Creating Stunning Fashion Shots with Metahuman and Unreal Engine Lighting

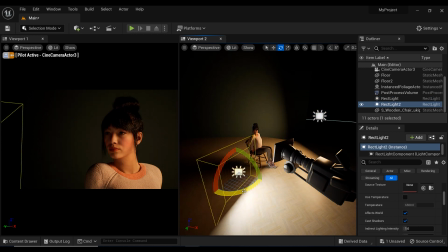[4:10]
Let's add again. And I'm going to place it to somewhere like opposite side of the key light.
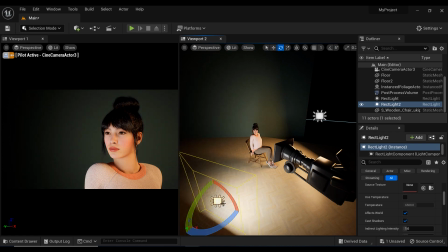[4:19]
And let's rotate it like this and move a little bit closer.
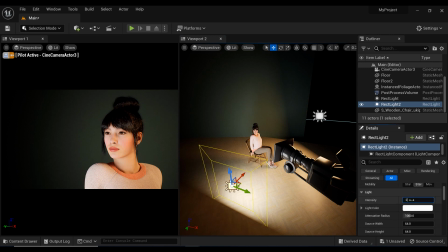[4:27]
And I'm going to decrease the intensity to something like 2 or 3.
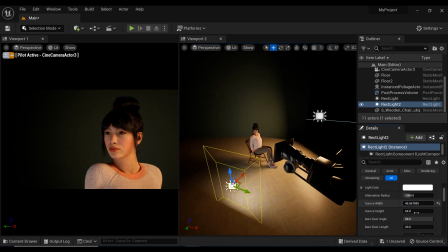[4:34]
And let's decrease the size of this rectangular light to have a bit sharper effects on the face of the model. And let me see. Yes, a bit closer.
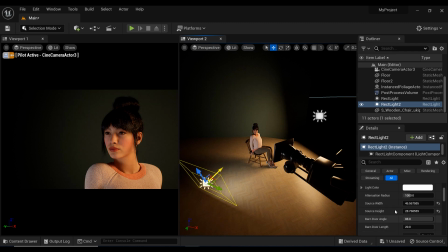[4:51]
Yes, I think we will have amazing results at the end, and I'm going to increase the temperature to add a bit coziness to my scene.
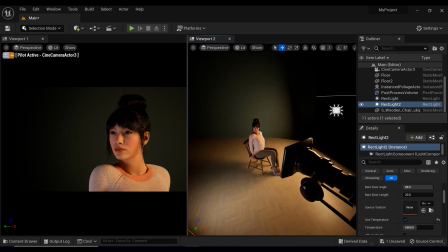[5:04]
And yes, I think it looks much more better.
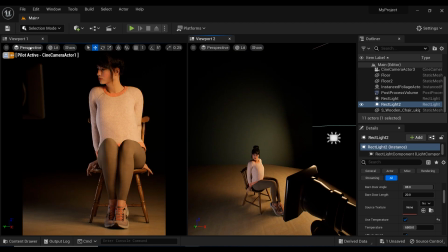[5:10]
Let's see from this angle and from this one again.
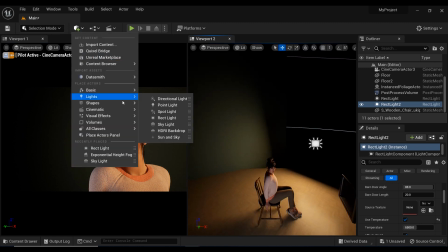[5:15]
Yes, looks perfect. And now it is time to add the backlight, which is also known as rim light.
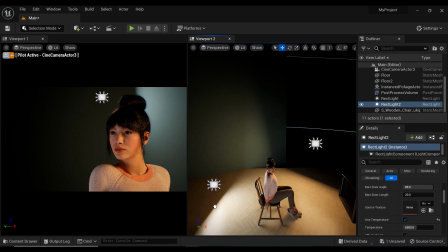[5:24]
And let's place it behind the subject to add the
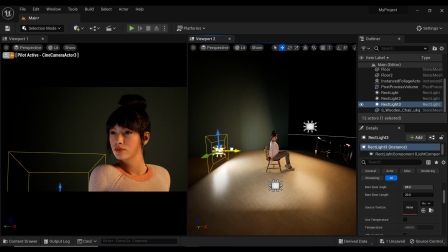[5:29]
separation we need to separate the subject from the backside of the scene.
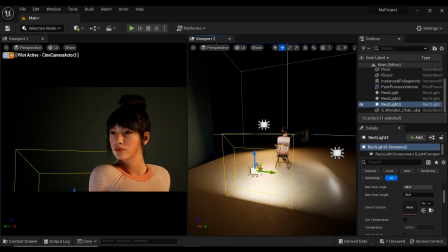[5:37]
And let me place the viewport to something like that. And let's move it a little bit closer. And let's set the intensity to something like 5 or 6.
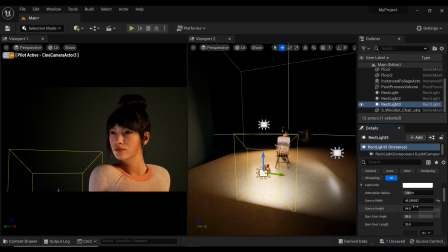[5:53]
And I'm going to decrease the size of this rectangular light too, to have much more sharper effects. And look at the hair of the Metahuman. You can see the results of having this
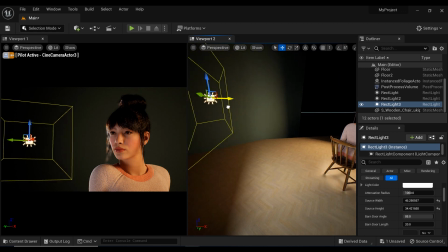[6:08]
rectangular light in the backside of the Metahuman as a rim light.
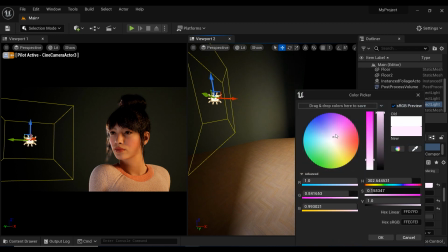[6:14]
And I'm going to use a purple rim light, which can create an interesting and unique look for the photos and add
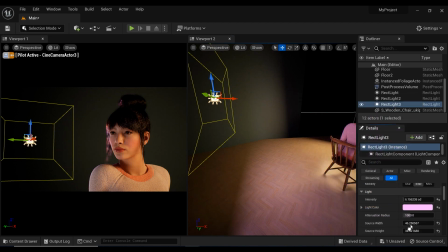[6:24]
a cool tone and provide contrast to the warm tones of the key and fill light. However, it's important to use it carefully and not make it too overpowering,
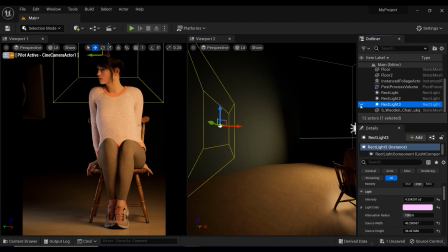[6:35]
as it can detract from the overall aesthetic of the scene.
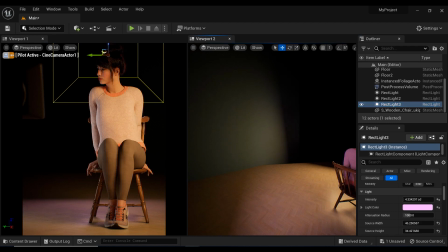[6:40]
And from this angle, you can see the effect of ring light that we used in our project. It's obvious. And the highlights that we've created on the chair are also perfect.
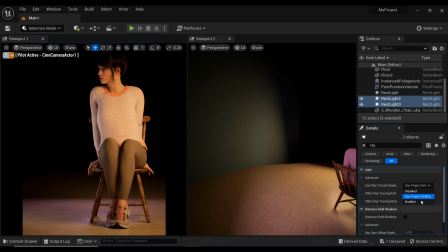[6:56]
And I think I forgot to add ray trace shadows to the rim light and fill light. And yes, now we have much more appealing shadow effects in our scene.
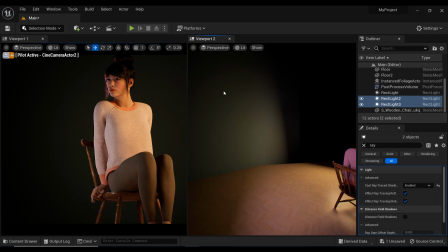[7:09]
Let's change the camera viewport to this one. And as you can see,
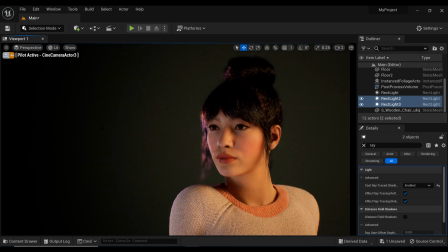[7:15]
the right lighting can make all the difference in creating a stunning image that captures the perfect mood and ambience. With Unreal Engine's powerful real-time rendering capabilities, the possibilities for fashion simulation and virtual photoshoots are endless.
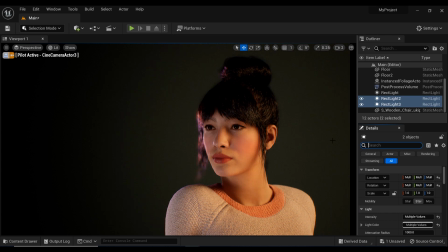[7:32]
Don't forget to experiment with different lighting setups and stay tuned for more tips and tricks in the world of fashion and Unreal Engine. Remember to like, comment, and subscribe to stay up to date on all the latest content. See you.